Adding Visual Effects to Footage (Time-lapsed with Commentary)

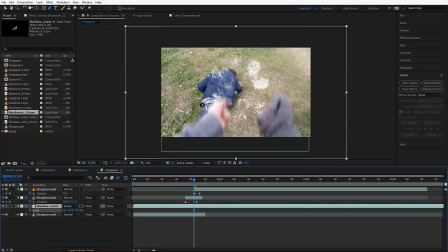(8:18)
So I'm going to add a shockwave there, and the shockwave is going to serve the same purpose as the last one did.
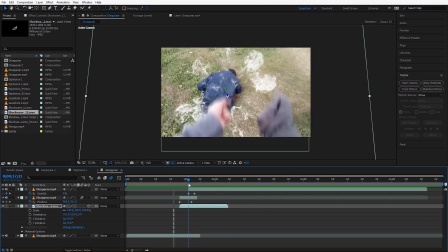(8:24)
Now the camera moves up pretty quickly,
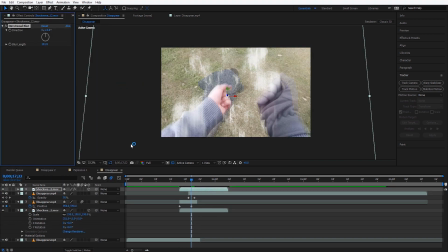(8:26)
so what I'm going to do is animate this shockwave so that it moves down as the camera moves up.
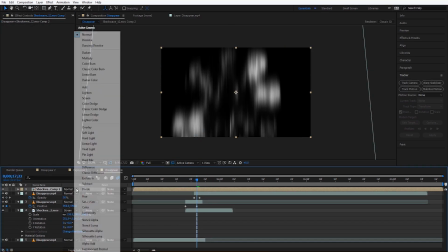(8:34)
And this is the best way to do it and make it look like it's sitting there without having to do no crazy tracking.
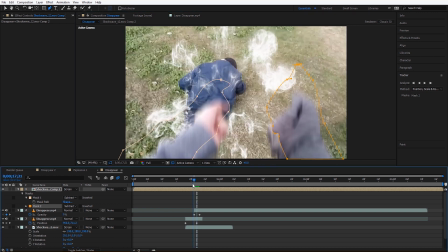(8:41)
Now I added some directional blur to make it look as if it's reacting with the camera.
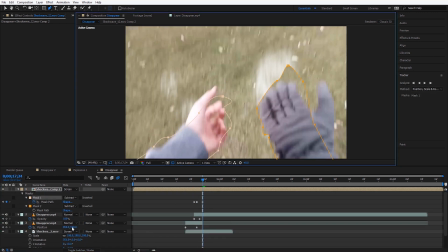(8:45)
So a lot of it is really just trying to blend it into the shot you have here.
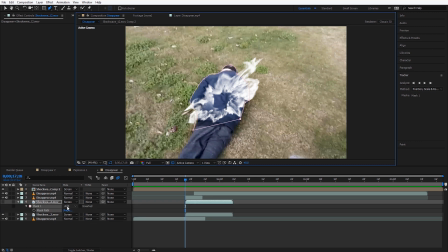(8:50)
So whatever the conditions you have of the shot itself, you're going to try to match the effects with the conditions there.
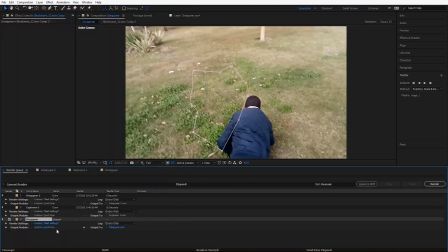(8:57)
So if the camera is moving a lot, you're going to have to adjust the effect to the moving camera.
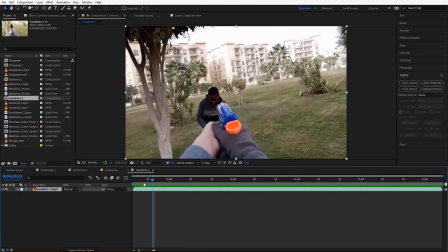(9:03)
So right now I'm going to work on the gunshots, and I'm just going to add some muzzle flashes to it.
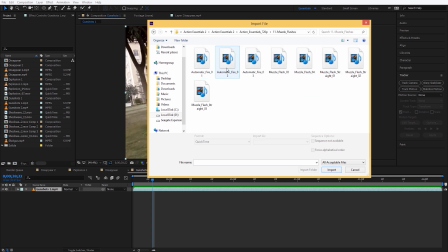(9:09)
So this one is fairly easy and quick. So I'm going to quickly run through this.
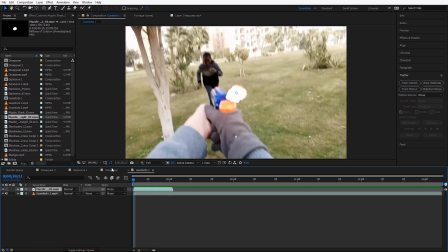(9:13)
Now, of course, I add the effect. I double up the stock footage.
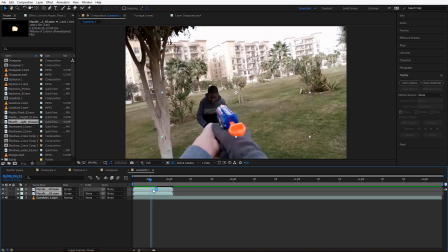(9:18)
So I have 2 different muzzle flashes, and then I just added them to the gun.
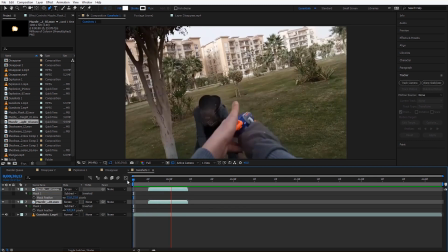(9:24)
And of course, since the muzzle flash only appears for about 1 second, so I'll be able to run through this pretty quickly.
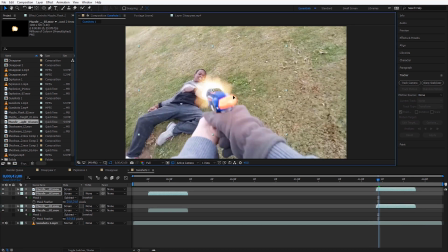(9:31)
Now, of course, I can work on impact hits and add some blood and stuff like that,
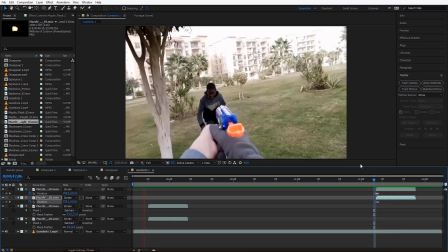(9:35)
but I don't think I should because this video looks a little bit playful, so I'm not going to ruin that with blood splats and all this craziness.
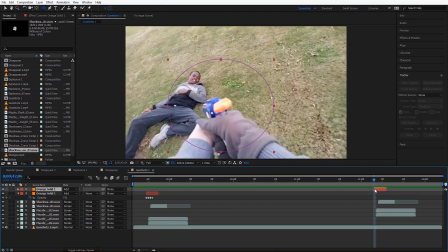(9:42)
I spent a lot more time on this than I was supposed to, so I'm kind of rushing to wrap this thing up.
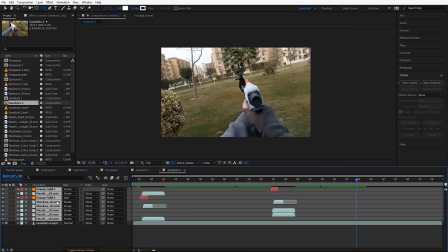(9:49)
So I'm going to add a couple muzzle flashes here. So I'm just going to copy the effects over from the last composition and just bring them
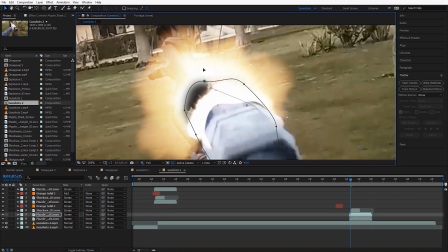(9:57)
over. and just adjust a couple things so that they can look like they fit this particular shot.
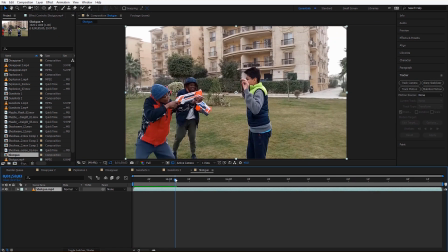(10:03)
Now I'm down to the last clip that I need to add an effect on, and that's just a shotgun blast. So what I'm going to do is get a muzzle flash from a side view, but this muzzle flash is going to be fairly big.
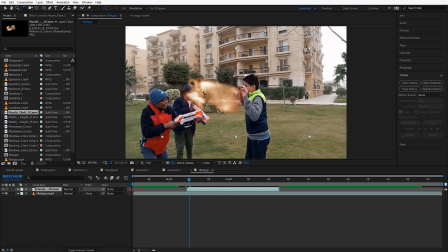(10:17)
I'm going to rotate it, spin it around so it can look like it fits, you know, the little shot.
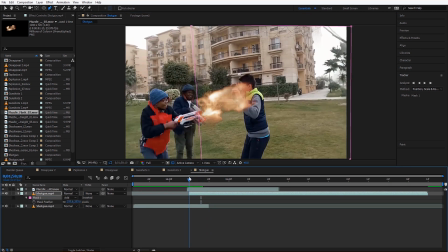(10:23)
Now I'm really rushing this one, and I'm going to do some masking so that it can look as if, you know, the characters react to the shots as they are supposed to. And I'm really out of time with this. So I'm just going to quickly double up the muzzle effect and blur one out.
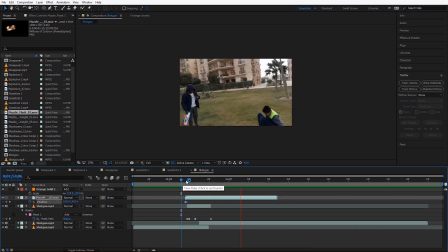(10:37)
And then that's pretty much it. Now that's pretty much it for the video. I got to wrap this up. I finished the video and I added the sound and everything to it, of course, after the recording. But that's just, you know, the final touches. Anyway, if you guys want to watch the little video and support them, then you can check out the video here, and I'll be back with some more. Bye.